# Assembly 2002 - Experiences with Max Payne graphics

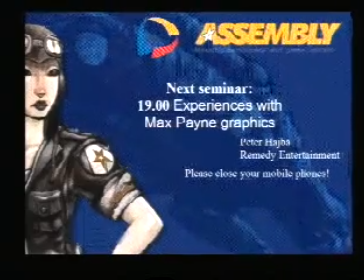(0:00)
Welcome back to the Assembling Game Development Seminar. It's nice to see this must be the largest audience so far. Our next speaker is Peter Haipa, or Skaven of the Future Crew. That might be the name that most of you have heard about him for the first time.
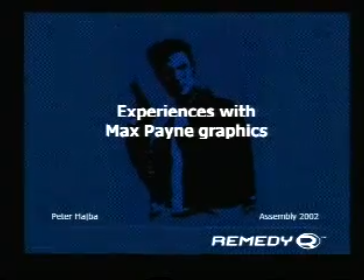(0:16)
And the presentation is about experiences with Max Payne graphics. Actually, I'd like to add that that title is a bit misleading because it's also going to involve something about sound effects, but go on. but it's still the title of the presentation. Please welcome Peter Haiba. Thank you, thank you. Okay, first off, hands up. How many of you have played Max Payne? Ooh, great. Okay, so I don't have to explain everything about it. So, okay, let's go on. The main idea of this presentation is not going to be a tutorial or anything. I'm not going to give you away any of my super trade secrets. Rather, it's going to be a light-hearted look behind the scenes of what happened when I did my work and stuff, so maybe it'll give you some helpful tips. Anyway, so what did I do for Max Payne? Officially I'm titled as a graphic artist, but in my case it's included a whole bunch of stuff.
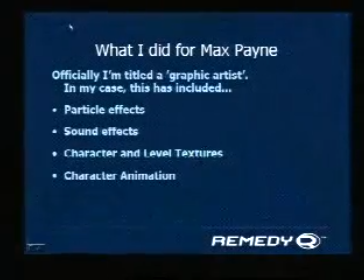(1:17)
I did particle effects, you know, those fires, explosions, those storms, and I did the sound effects you hear in the game, and I did character and level textures and character animation. So it's a whole bunch of stuff and that's exactly what I'm going to show you here. Let's go first to particles. Well, that's the title screen. First off, in general about the particle effects, the game contains about 282 unique particle effects. And it's a whole range of different effects ranging from candle flames to snowstorms, all the fires, smokes, explosions, just like I said. The particle effects were done on demand when the level designers were working on levels. They had like, for example, they had this sewer that had steam coming out of it, and they asked me to do this certain effect that the steam should rise about two meters high, and I did that for them, and then we was plugged into the database and so on. And all the effects were created with particle effects. It's the tool we created ourselves, and I'd say it's quite powerful.
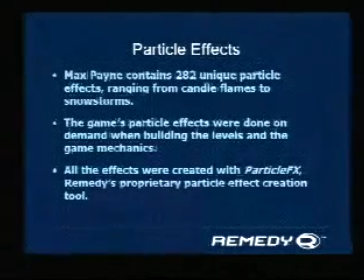(2:25)
And the good thing about making your own tools is that if you need some extra features for the tool, you can add them yourself instead of having to wind to the developer of some commercial package to add the feature.
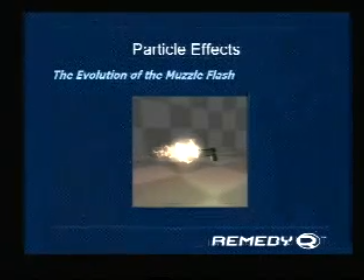(2:39)
Now, one of the good examples of the particle effects is the muzzle flash. Max Payne had a lot of gunfire in it, and what would the guns be without muzzle flashes? Let me show you how the muzzle flash started off. At first, I have to launch particle effects. Unfortunately, I cannot have it running in the background, because it uses a lot of CPU and slows the computer down, so I have to launch it right here. Okay, let's open the muzzle flash. Here's the original muzzle flash we had in the game.
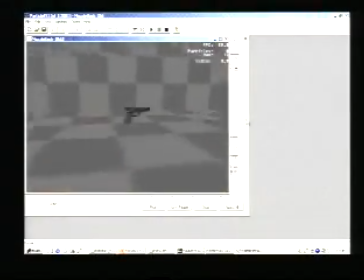(3:15)
It looks quite okay. It looks volumetric from any directions. But it turns out that we were going to have a lot of slow motion in the game.
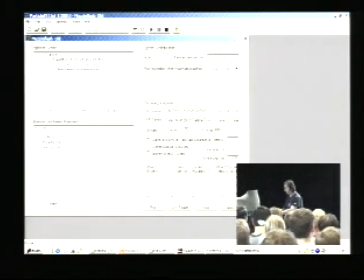(3:25)
So if we switch this editor into extreme slow motion, you can start seeing how the effect was created.
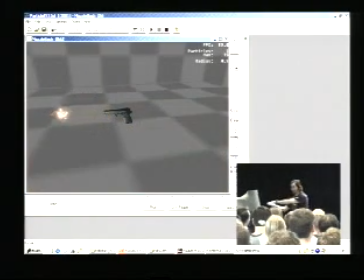(3:33)
I have a stream of particles coming out and the flames, they grow and then they shrink. and that's what gives the muzzle flash its characteristic shape. But it's also a problem because, you know, muzzle flash, it's sort of an explosion, a controlled explosion, and explosions, they don't shrink.
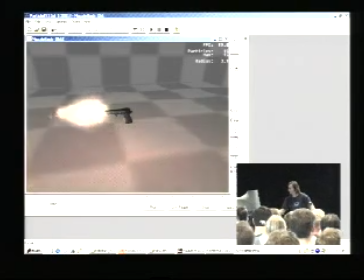(3:51)
So in slow motion, this would have looked a bit stupid. And actually, at first, we had no way to fix this.
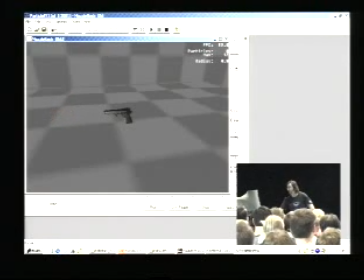(3:57)
This was the only good way to do a muzzle flash.
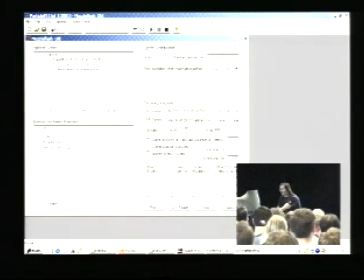(3:59)
But then later on, this particle editor got an extra feature called emission direction graphs.